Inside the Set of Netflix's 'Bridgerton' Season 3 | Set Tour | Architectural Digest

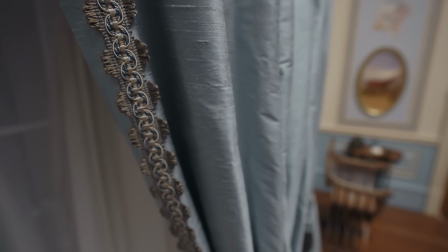8:18 A lot of fabrics look quite dead and dull on camera when they're lit, so we try and stay away from anything like that,
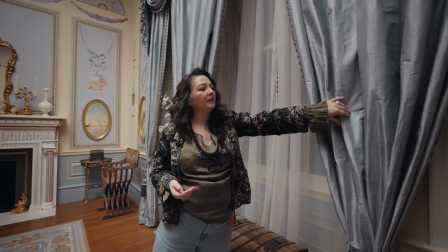8:24 and we choose fabrics that are slightly shiny and have a sheen so that the light catches beautifully and it helps to sculpt the space.
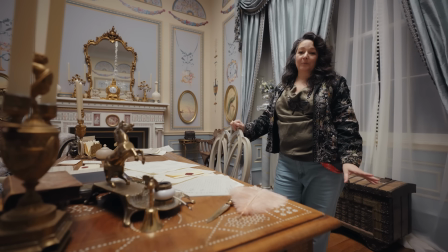8:33 So when we're reading the script, obviously, if you know Bridgerton, you'll know that there's quite a lot of intimate scenes throughout the series.
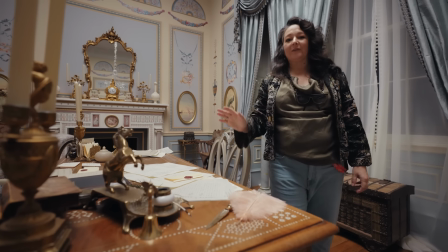8:42 And not to give you any spoilers, but we always have to make sure that where we have those intimacy scenes,
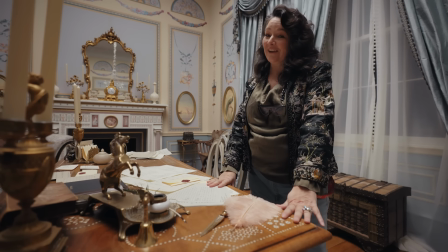8:48 that the furniture will stand up to the job, shall we say.
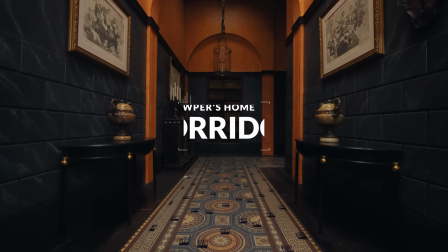8:53 So we're here on the Bridgerton set in the Cowper's new set for season 3.
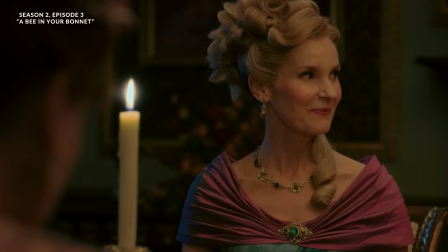8:58 This is the Cowper's hallway. The inspiration for the corridor here was Sir John Soames's country manor, which is Pitzhanger Manor.
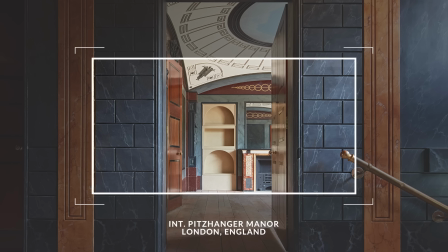9:07 It's all period correct, strangely, even though it looks more modern than it actually is. We've got hand-painted marbling everywhere.
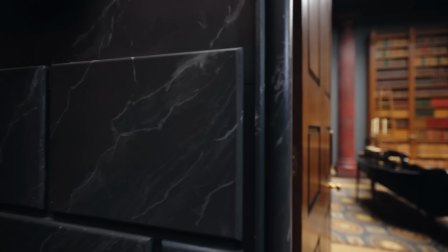9:14 There's a lot more details to see in the drawing room, so let's go take a look.
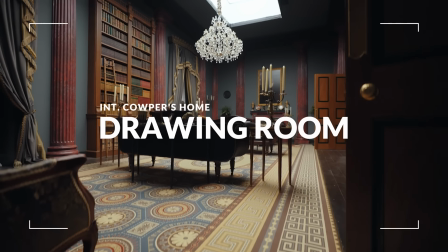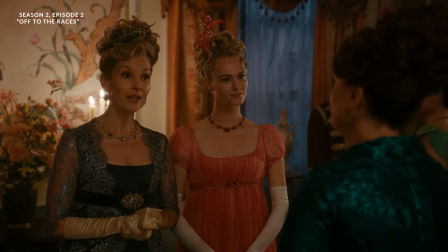9:24 So the Cowper family, we don't know a lot about their backstory from seasons 1 and 2.
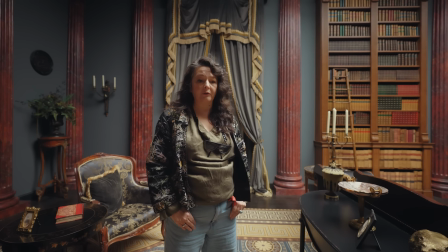9:30 We've seen Cressida quite a lot in seasons 1 and 2.
How convenient. We understand her to be quite a difficult Penelope, I did not see you there.
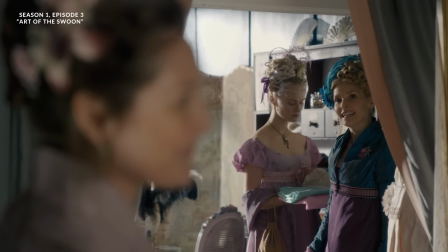9:39 lady.
She causes a few issues now and again. So for season 3, we see more of the Cowper family.
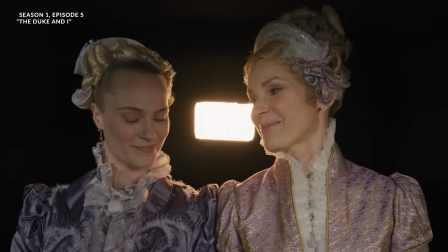9:45 We start to understand a little bit more about her backstory and her upbringing and the reasons why she maybe is as difficult as she is.
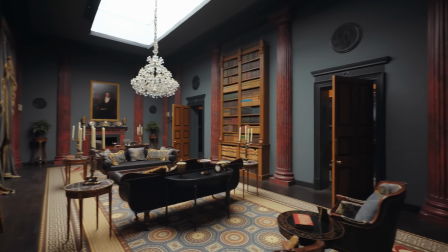9:52 So the space that we designed really was to reflect the masculinity and the austerity of her father.
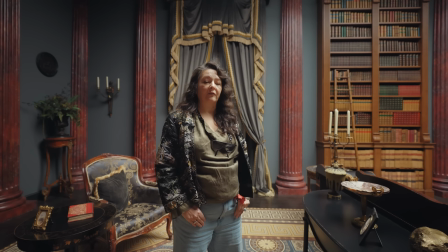9:58 He's quite an overbearing character, it turns out, in season 3.
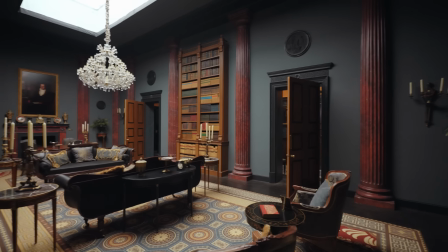10:02 And so we wanted the space to feel quite oppressive and quite domineering, and we wanted her to feel very small in the space.
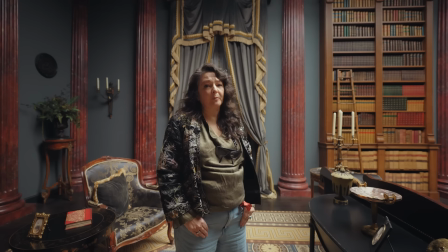10:10 Like a caged bird, I suppose.
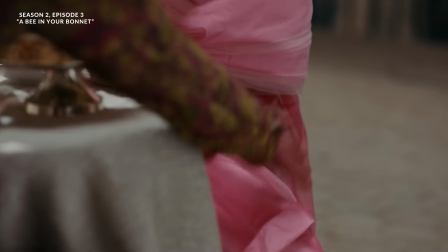10:12 She's usually wearing very pink and frilly costumes, so we wanted her to ping off the darkness of the walls and the space in here.
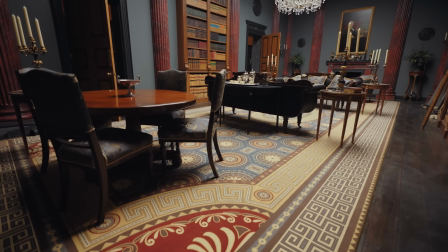10:21 So one thing that we have to do in these standing sets is to graphically design our rugs and have them printed.
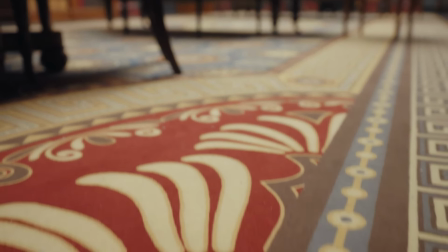10:27 We always have to make our own rugs because we'll never find a rug of the right colour and design of the right size for a space.
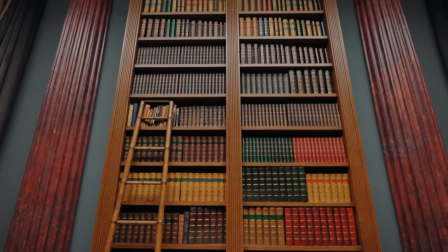10:35 The bookcases, you see, they're very tall, deliberately. We had a scene where one of our characters wanted to look at the books,
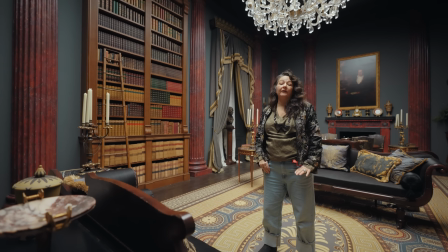10:43 and Cressida was very nervous about that because she's not actually allowed to touch the books.
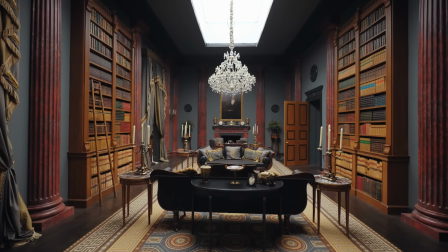10:48 Being a woman, it's not her place to touch the books. So we made the bookcases very tall to make them feel very imposing for her and to fill the room.
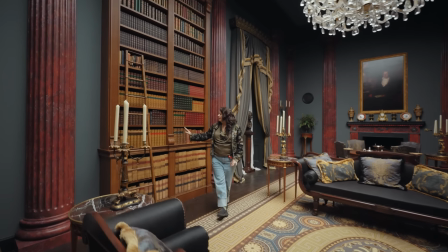10:56 But actually, most of the books are fake. So all of these are just the backs.
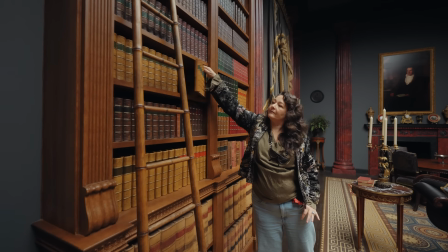11:03 You can see nothing there.
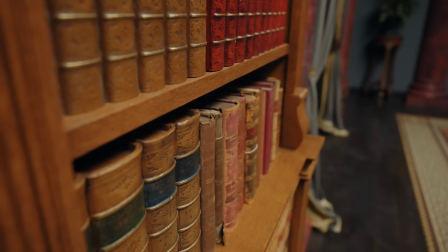11:07 Where we need to pick a book up in action, we'll put real ones in so that a character can pick something up and it looks real for the camera.
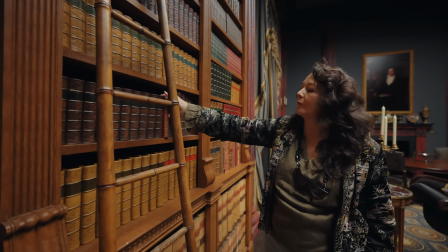11:17 But that's always preset, depending on what the director, where he wants to place his shot.
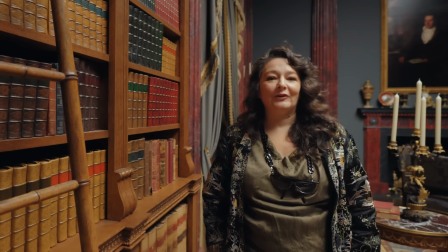11:23 Sorry about the noises you hear in the background. The second unit are in. They're shooting some scenes from the ballroom that we just shot last week.
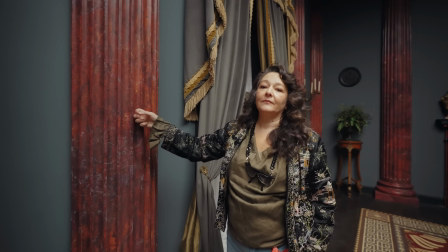11:30 So the columns, they're actually fiberglass, as you can hear, and they're all hand-painted with a marble finish.
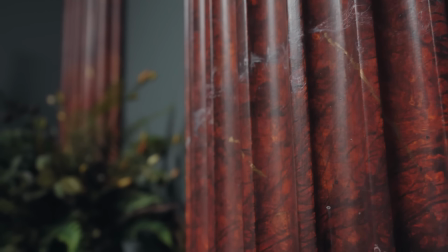11:39 We've got very, very talented painting team on the construction, guys. In fact, a lot of the finishes that you see on our sets are painted.
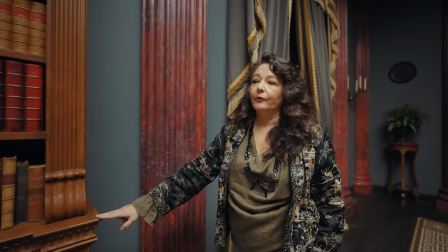11:48 All of the wood grain on the doors, on the bookcases, it's all hand-painted.
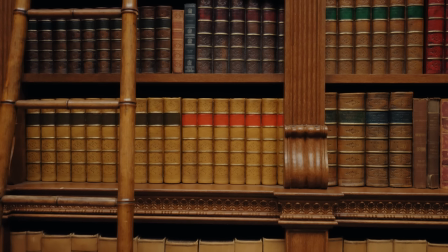11:54 And we do that mainly because if we tried to make this with real wood veneer,
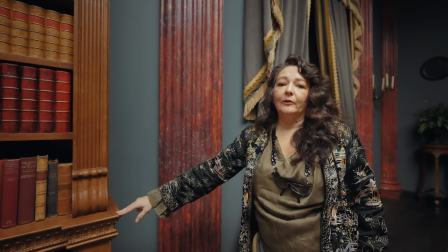12:00 it would take 100 times longer and it would cost an awful lot more.
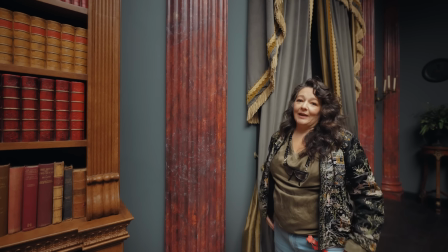12:05 So we have to cheat. That's the name of the game. We're not making reality, we're cheating reality.
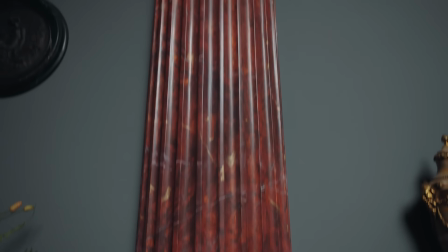12:11 But they do a remarkably good job, and I think you'll agree that you can't really tell the difference.
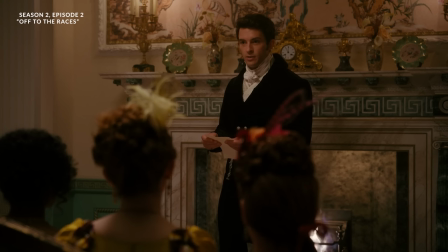12:19 Another thing that we always have to consider are the fireplaces in our sets. Being a period show, the main heating in the house would have been open fires.